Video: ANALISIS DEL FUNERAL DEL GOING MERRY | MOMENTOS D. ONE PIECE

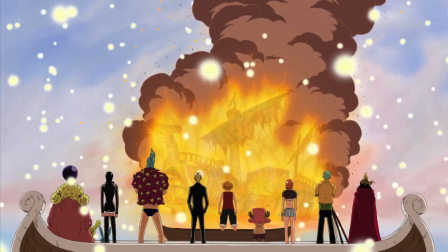(12:23)
Hay música de fondo antes y después de la canción. Primero suena The World's Number One Oden Store.
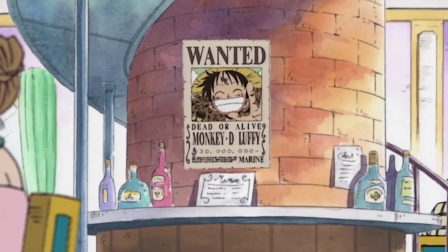(12:31)
Seguro que la recordáis de momentos como cuando los de List Blue ven la primera recompensa de Luffy,
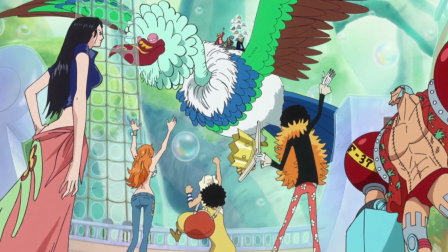(12:36)
la conversación entre Roger y Shirohige, o cuando todos los sombreros de paja se reúnen después de 2 años en el Thousand Sunny.
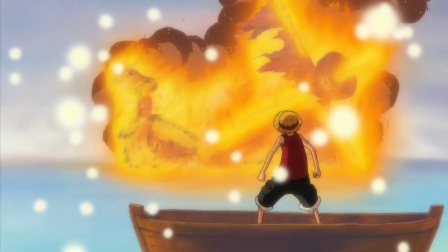(12:45)
La música del final es Mother Sea, uno de los temas más tristes de One Piece.
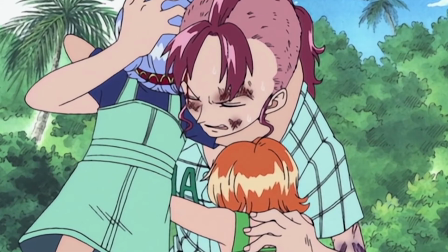(12:50)
Sonó cuando Belver elige a sus hijas y se despide de ellas,
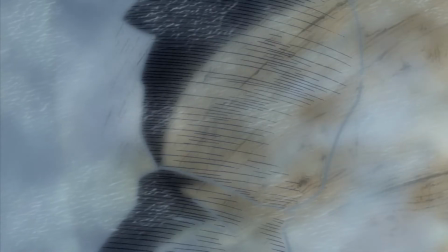(12:55)
o cuando Usopp recuerda a Clawaterman y confiesa que sabe que Merry está irreparable.
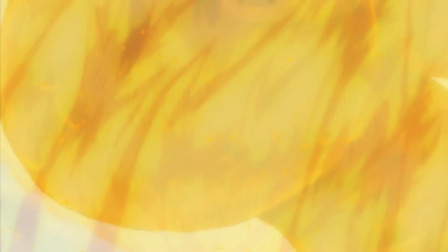(13:01)
Lo más destacado de esta música es que contiene parte del primer opening en una versión más triste y melancólica.
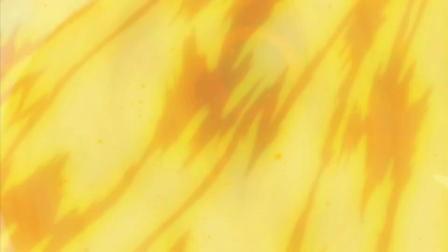(13:08)
Escuchad.
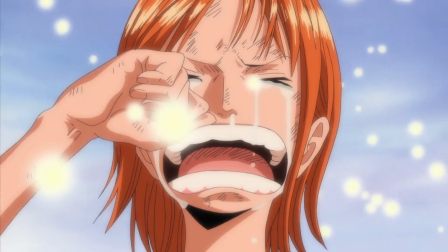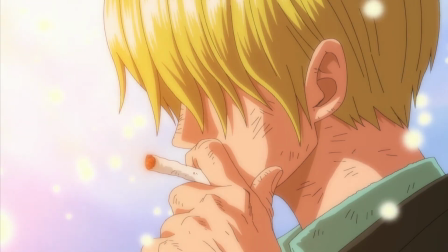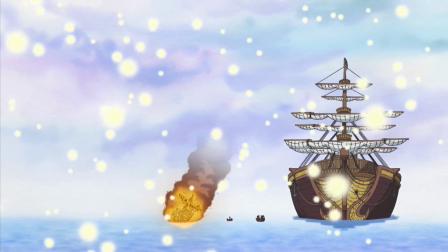(13:21)
Sigamos con el aspecto visual. El fondo, el cielo y el mar son marcados por el color blanco y el morado.
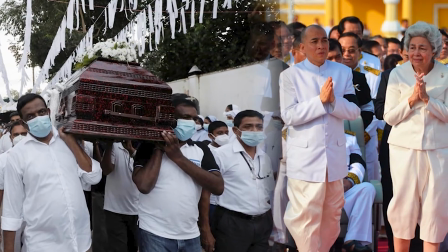(13:28)
El blanco es el color del duelo y luto en la cultura oriental.
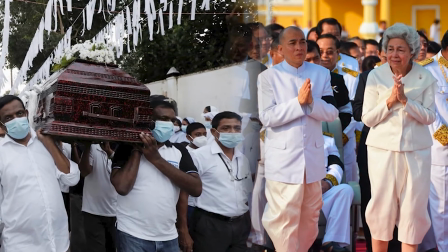(13:32)
En estos países, el color blanco es símbolo de la palidez de la muerte y de la pureza del alma.
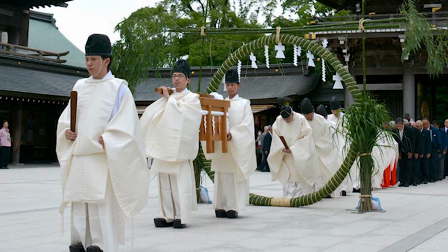(13:38)
En Japón, lo utilizan durante todos los ritos y ceremonias, así como durante el luto por una persona fallecida.
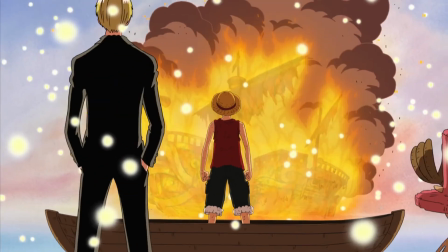(13:45)
Por tanto, como esta escena es la de un funeral, y la muerte de un personaje muy querido e importante,
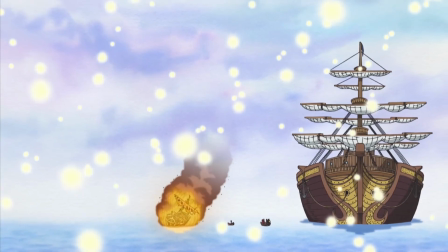(13:51)
es oportuno usar el color blanco para dar ambiente.
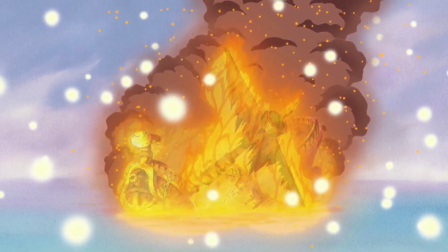(13:55)
Por su parte, el morado, que también vemos, es un color que evoca tristeza, misterio y misticismo.
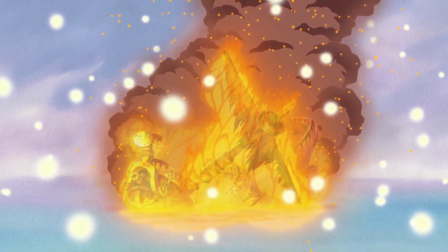(14:02)
Negar que existe un halo de misterio en esta escena es estar ciego.
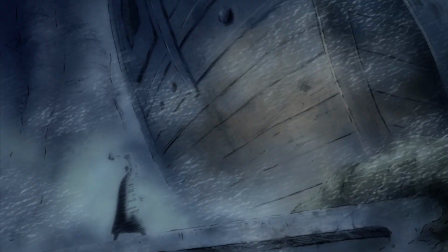(14:06)
La nieve, por lo general, no tiene luz propia, y el Clawaterman es uno de los elementos más místicos de este manga de piratas.
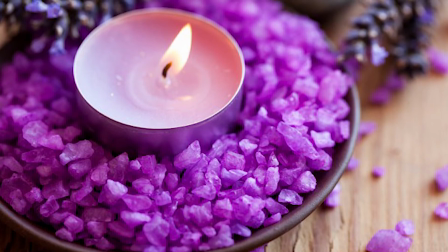(14:14)
Además, en el Reiki se dice que el violeta ayuda a conseguir calma,
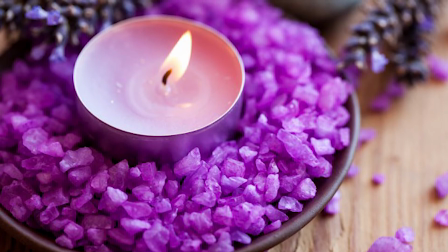(14:19)
pero también empuja a realizar aquellos cambios necesarios para volver a conseguir estabilidad y armonía.
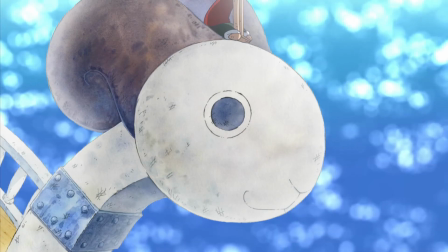(14:25)
Justo lo que tienen que hacer los sombreros de paja en este momento. Un cambio importantísimo en sus vidas y necesitan toda la calma que les puedan transmitir.
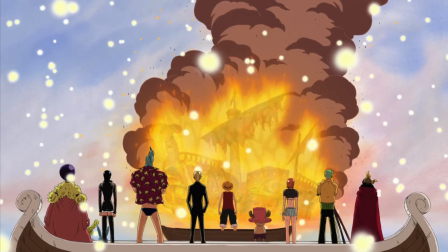(14:35)
Gran parte del misticismo de esta escena es por la nieve. La nieve que no es nieve.
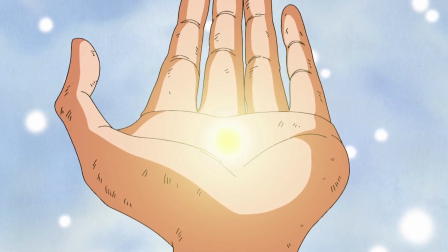(14:40)
Al emitir luz propia se nos deja claro que no es la típica precipitación que cae de repente en el Grand Line, es algo más.
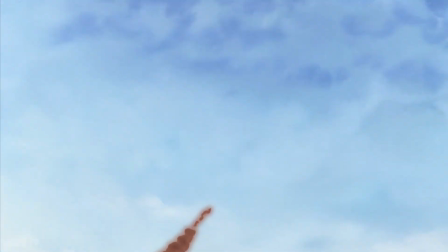(14:48)
La secuencia de las imágenes deja entender que la nieve es provocada por el ascenso del humo y las cenizas del Merry al llegar al cielo.
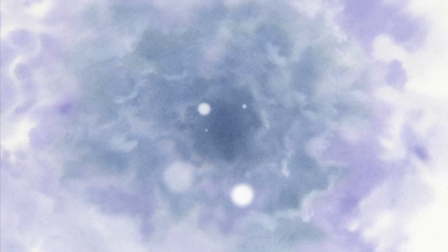(14:57)
Por eso se puede llegar a pensar que la nieve es algo divino.
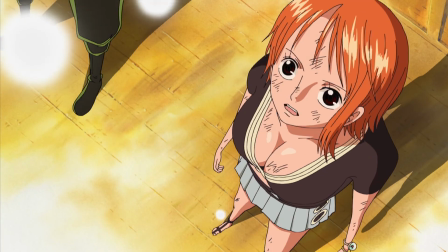(15:00)
La propia alma del barco cae para iluminar, cubrir y abrazar a sus nakamas por el cariño mutuo que se tienen.
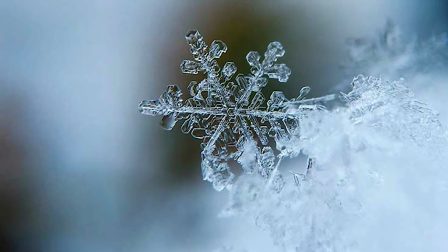(15:09)
Esta precipitación no es casual. La nieve es la representación más famosa del invierno, la estación que simboliza la vejez y la muerte.
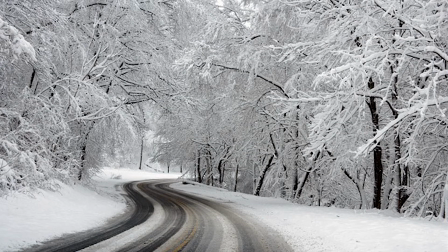(15:16)
En la literatura y en la mayoría de las culturas, el invierno se asocia a la muerte, la desolación, la tristeza y la escasez,
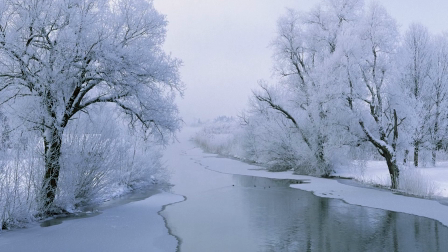(15:25)
dado que es una estación de retraimiento y dificultad, en la que no es posible la cosecha y los seres vivos buscan refugio.
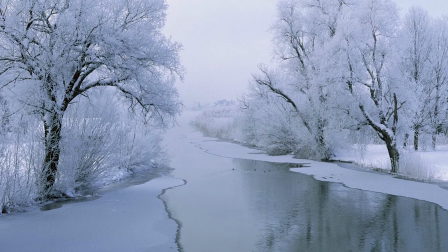(15:32)
Algunos hasta hibernan. La composición visual guarda ciertas reglas.
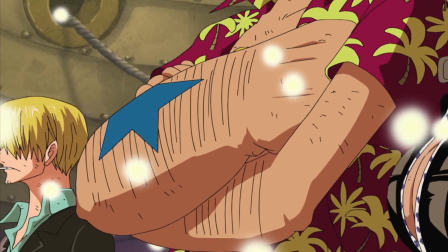(15:39)
Los sombreros de paja se encontrarán siempre a la derecha de la imagen y Merry a la izquierda.
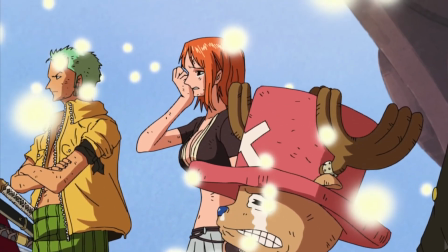(15:45)
Esto ocurre en todas las ocasiones que les vemos a la vez.
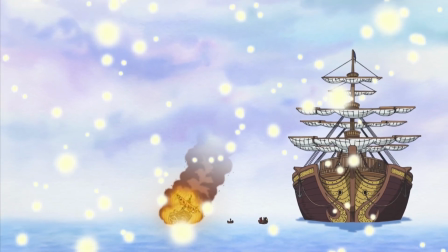(15:48)
Podrá ser en plano general, si vemos a los Mugiwara de espaldas, en plano desde arriba,
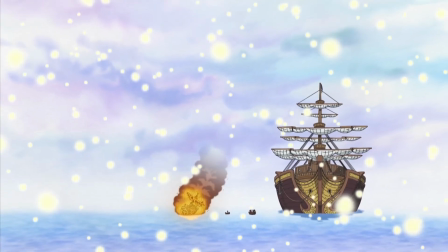(15:54)
donde se ve como el barco acapara todo el lado izquierdo, o en dos planos consecutivos.
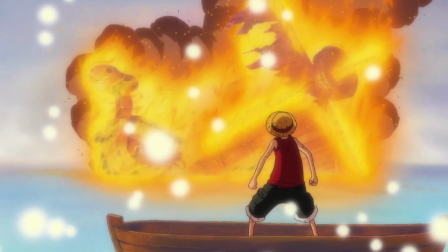(15:59)
El Koi Merry a la izquierda y los piratas a la derecha. Después de ese giro en 180 grados alrededor de Luffy,
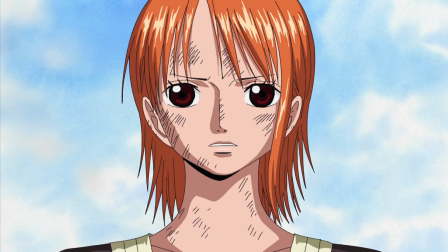(16:08)
donde la cámara se cambia de lado al principio de la escena, se aplica la segunda norma.
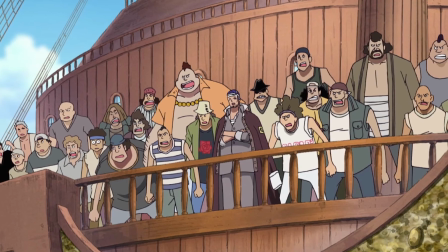(16:13)
Los personajes van a mirar hacia la izquierda, tanto los Mugiwara como los carpinteros de la Galley, como el Merry, siempre hacia la izquierda.
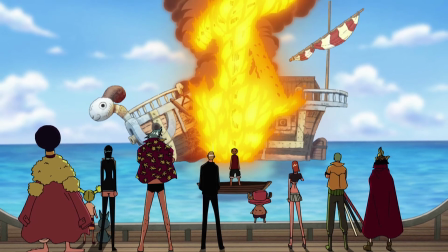(16:22)
Las únicas excepciones son cuando los vemos de frente o de espaldas, como en ese plano tan conocido que ya ha pasado la historia.